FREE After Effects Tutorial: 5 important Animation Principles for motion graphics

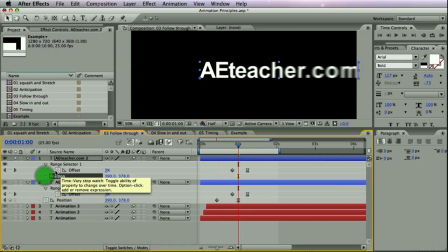[16:42]
we'll turn off everything.
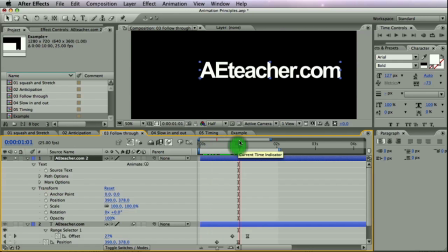[16:49]
So this is usual text. Make sure your anchor point is at the beginning of your text, because if it's in the middle, the animation will happen all around the anchor point. So make sure your text, instead of having anchor point in middle,
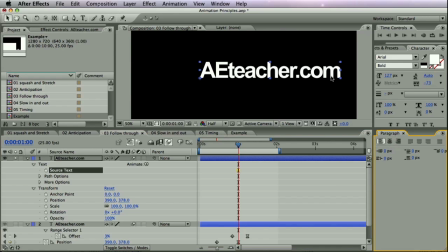[17:09]
make sure it's on your left or on your right if animation is happening from left to right.
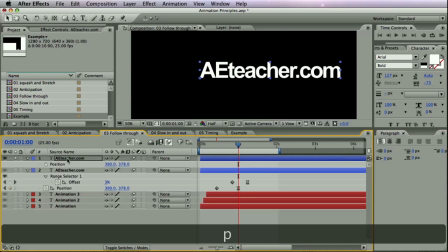[17:15]
And we'll be doing a quick position animation.
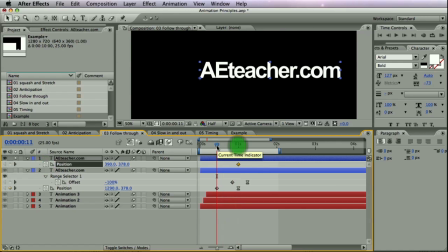[17:19]
Make a keyframe here and move it off the screen.
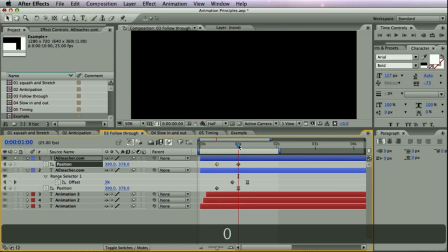[17:28]
So it just comes in. At the moment, this is just boring text animation.
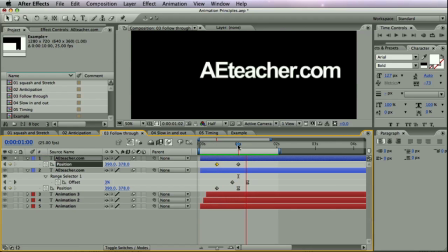[17:34]
Looks really don't look naturally.
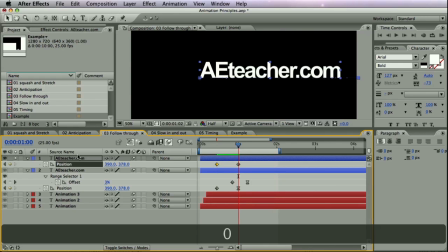[17:40]
Just comes in and stops right away. And we'll be adding an animator.
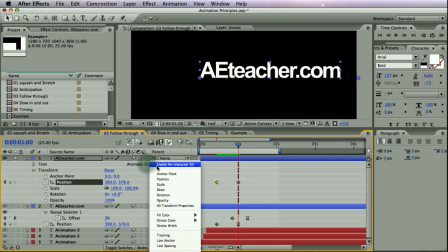[17:48]
Go to animate, and we'll be animating tracking.
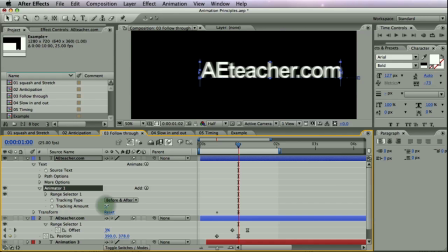[17:57]
Now the animator gets opened, and you can change the tracking amount to whatever you want, probably 25. And then go into the range selector and advanced,
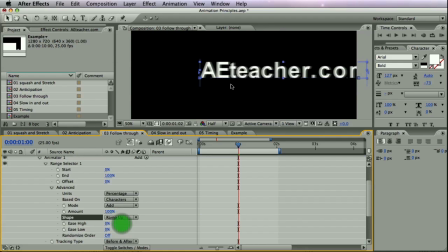[18:11]
change it from square to ramp up, because that will make your first letter stop first and then the last ones follow. And animate your,
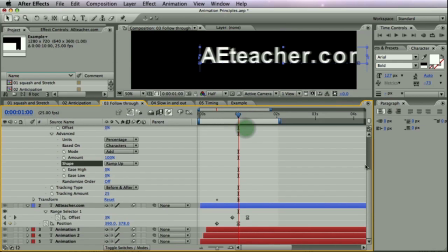[18:23]
I'll move this up, animate your offset from
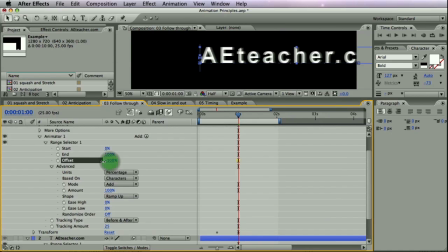[18:32]
-100 here, so all characters are extended. Create a keyframe and then move in time here
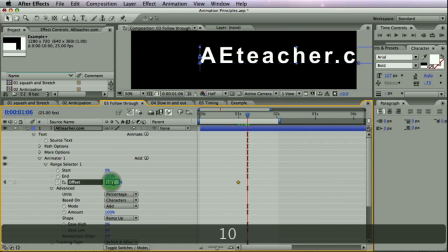[18:45]
and go all the way to 100.
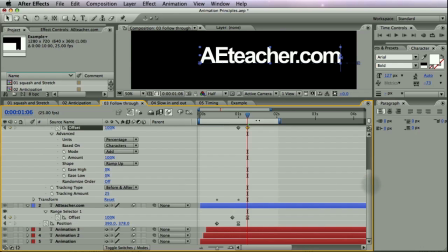[18:49]
You can even probably move this over a bit.
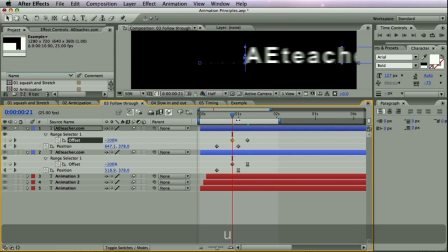[18:56]
So I'll hit U to just reveal those keyframes we just created, and this already looks better. But again, you can turn those to easy ease keyframes. F9, F9.
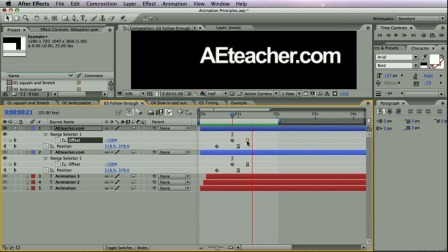[19:14]
It will look even better. So what if you're animating a solid object instead of title? And I created another example here.
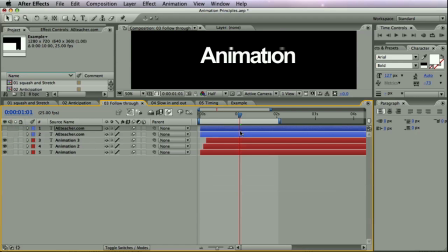[19:26]
Well, the truth is I created it with title, but you can do it with some element as well. For example, if you have element that consists of several elements, you can animate them separately.
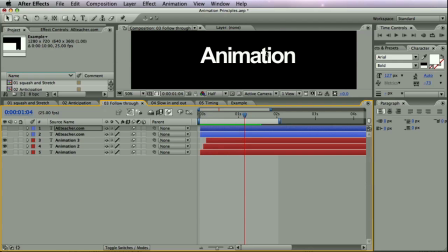[19:43]
Because what I did here, I took those two dots and animated them separately. They basically does the same. Animate
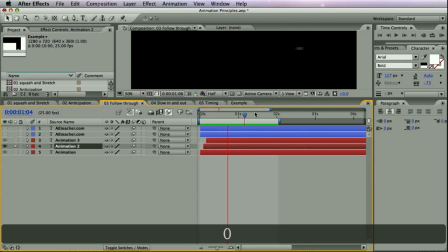I animated their position, but if I reveal keyframes for all 3 layers,
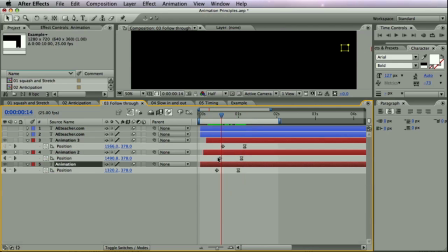[20:04]
you can see that the dot animation happens later than the main title animation.
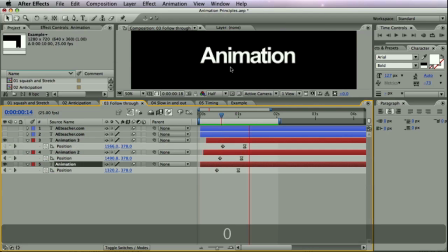[20:12]
And this gives an illusion that the title comes in and then the dots join to the animation.
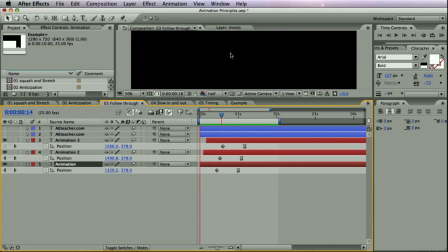[20:18]
Again, a small thing, and a lot of people probably will not even notice this, but when they watch subconsciously, they will understand that this animation somehow looks better and there is something in it which makes it look better.
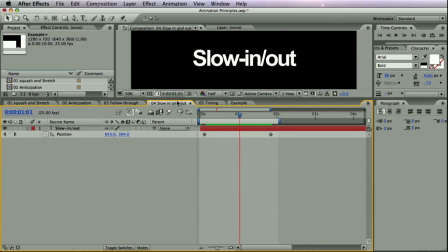[20:34]
The fourth principle is slow in and out. Again, we'll start by really rough example, which is there is no slow in or no slow out.